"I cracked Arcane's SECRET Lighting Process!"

By creating all these masks manually,
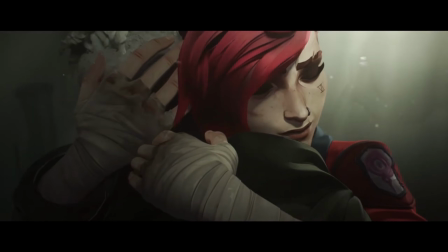(16:30)
the artist literally shapes how they want the light to be and really guides the viewer's attention to the focal point, which most often is the face.
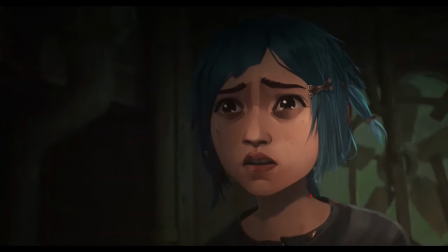(16:38)
And this is also what I meant earlier with having a super hard shadow but still getting that soft lighting effect.
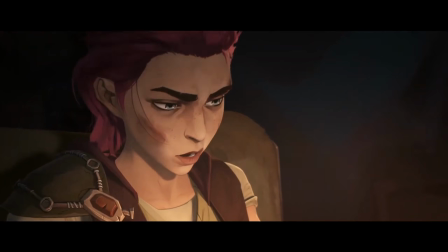(16:44)
Because with these masks, you can make this hard edge not feel as hard. And that is the critical effect we need to achieve the Arcane style. So let me show you how to do it. So now let's finally get into the technical aspect. It's actually pretty simple.
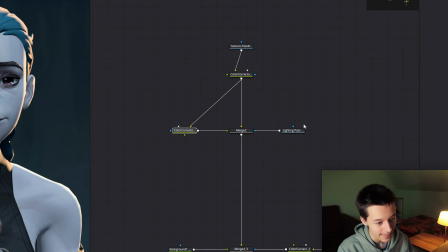(17:00)
Just as a reminder, this is the base color, this is the shadow color, and this is the lighting render, which tells the merge node where to reveal the shadow color.
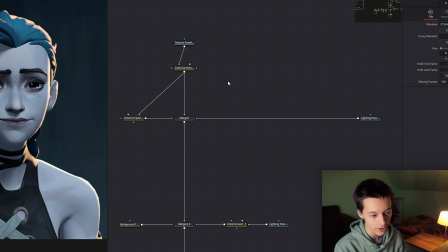(17:08)
So now we can make any changes we want to this lighting render, as long as the final output connects to this mask socket.
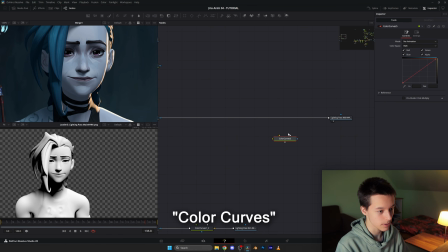(17:16)
Let's start with some curves adjustments to make this edge a bit sharper.
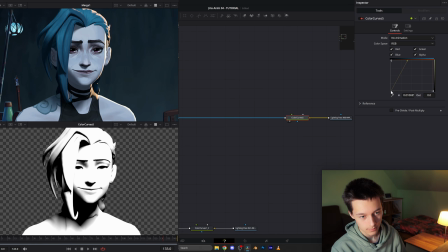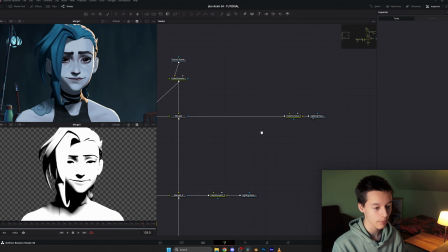(17:29)
And now let's add a mask. For that I'm gonna put a merge node right here.
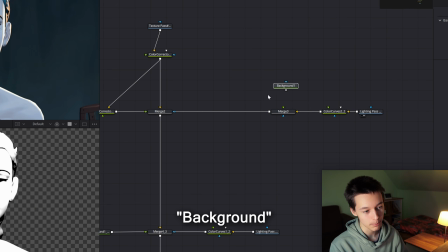(17:36)
Now we need a background node which gives us a solid black color and connect it into the foreground. And now we're gonna take a polygon node and connect it into the blue mask input of the merge node.
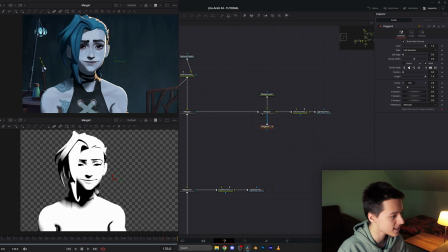(17:50)
For this one I'm gonna create a soft mask on the bottom of the character.
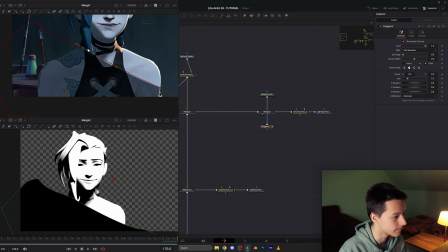(17:58)
And as you can see, it fades in the shadow color. Let's increase the soft edge slider.
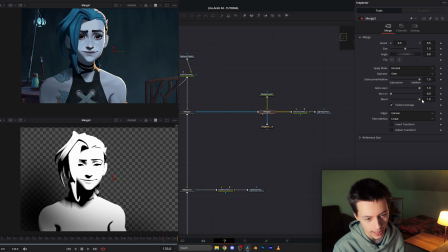(18:07)
And in the merge node, we can decrease this blend slider to decrease the opacity of the mask.
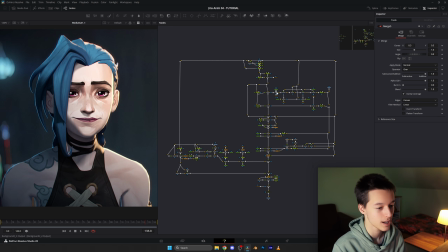(18:15)
And that is everything you need to know. So this is how my final project file looks like.
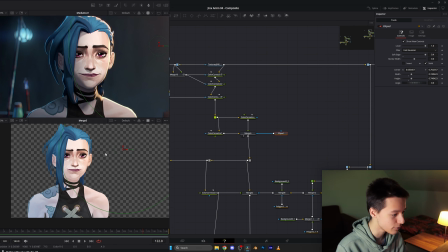(18:23)
If we zoom in, I've used the mask to blend between two different base colors.
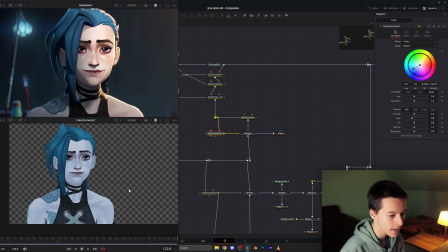(18:29)
One is dark and blue, and the other is more warm and brighter.
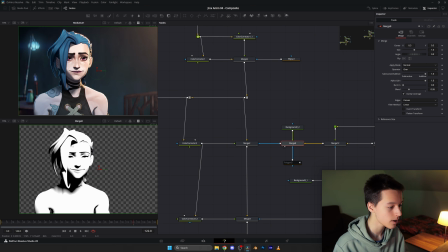(18:33)
Now for the actual shadow, I'm gonna preview the lighting render so you can see all the adjustments getting made before it gets used as a mask.
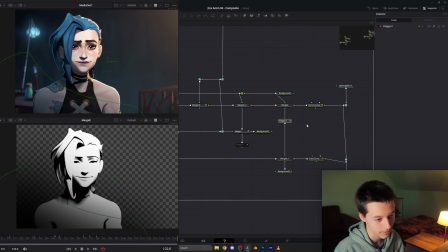(18:42)
First, I've added this mask that darkens the bottom of the character. Then another one to further define the shape of the face. Another one for the hair. And then I've used a mask that merges a white color on top, essentially removing some of the shadow from the face.
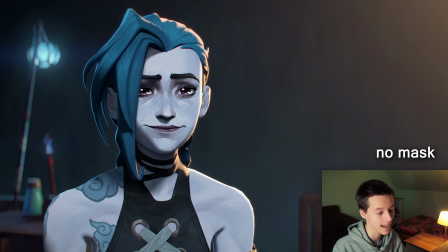(18:58)
And now this is the final result, before the masks and after. Nice! And these techniques are also used in many other animated pieces. Valorant and League of Legends cinematics are basically the exact same.
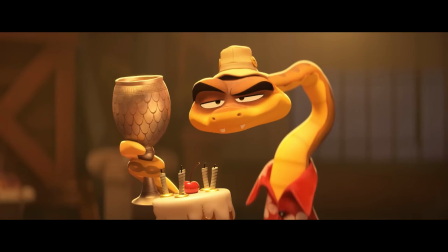(19:13)
But even in less similar ones, like the bad guys, they make use of these techniques.
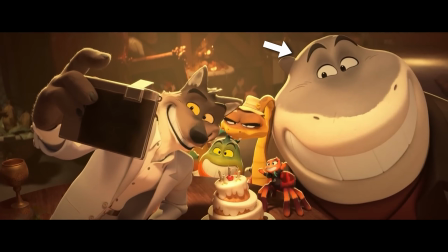(19:18)
For example, the rim lights look like they were made the exact same way, because they have the same 2D flattened look to them.
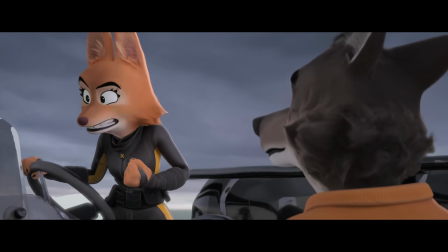(19:27)
And they also seem to use masks and gradients to darken certain sections of their characters.
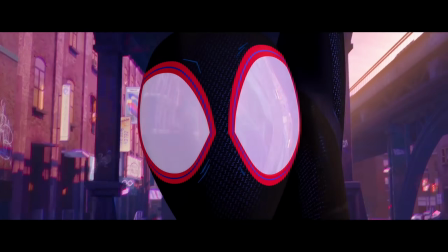(19:34)
And even Spider-Verse can be recreated with these techniques. We can render out a rim light and manipulate it in a way so it shows halftones.
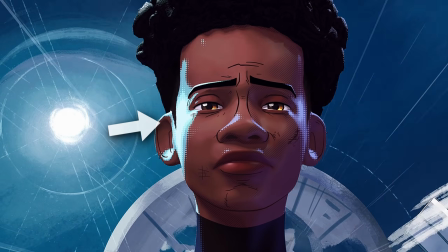(19:42)
And then we use these brightness values to reveal a solid color. And the same thing for the hatching.
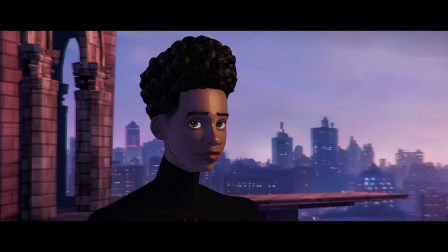(19:50) You gotta tell them I can do this.
So that's it. The two main techniques Arcane uses is the lighting render technique as a base of everything,
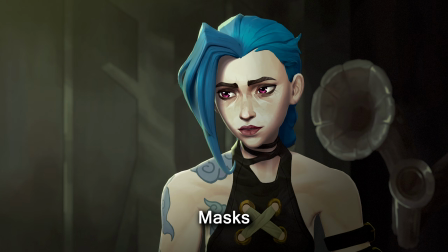(20:02)
and then they manually add masks to further define how the lighting is shaped and add way more depth and composition to the image. And now, since you know the secrets, you can tell that it's not some mysterious filter, but actually a super straightforward way of doing it with the most basic tools.
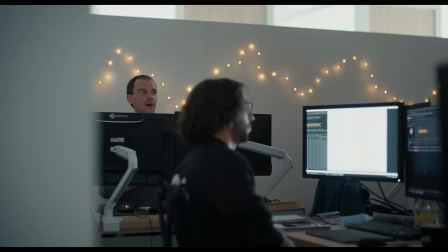(20:18) It's not magical trick, it's just artists and people who are doing beautiful things.
And this is exactly what these techniques are.
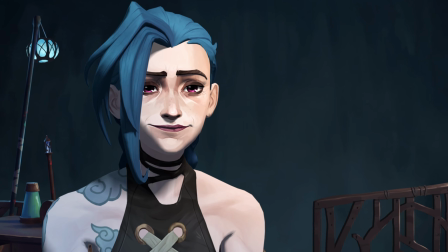(20:26)
We can really put in the colors and values we want, disconnecting it from reality and actually showing what we want to express.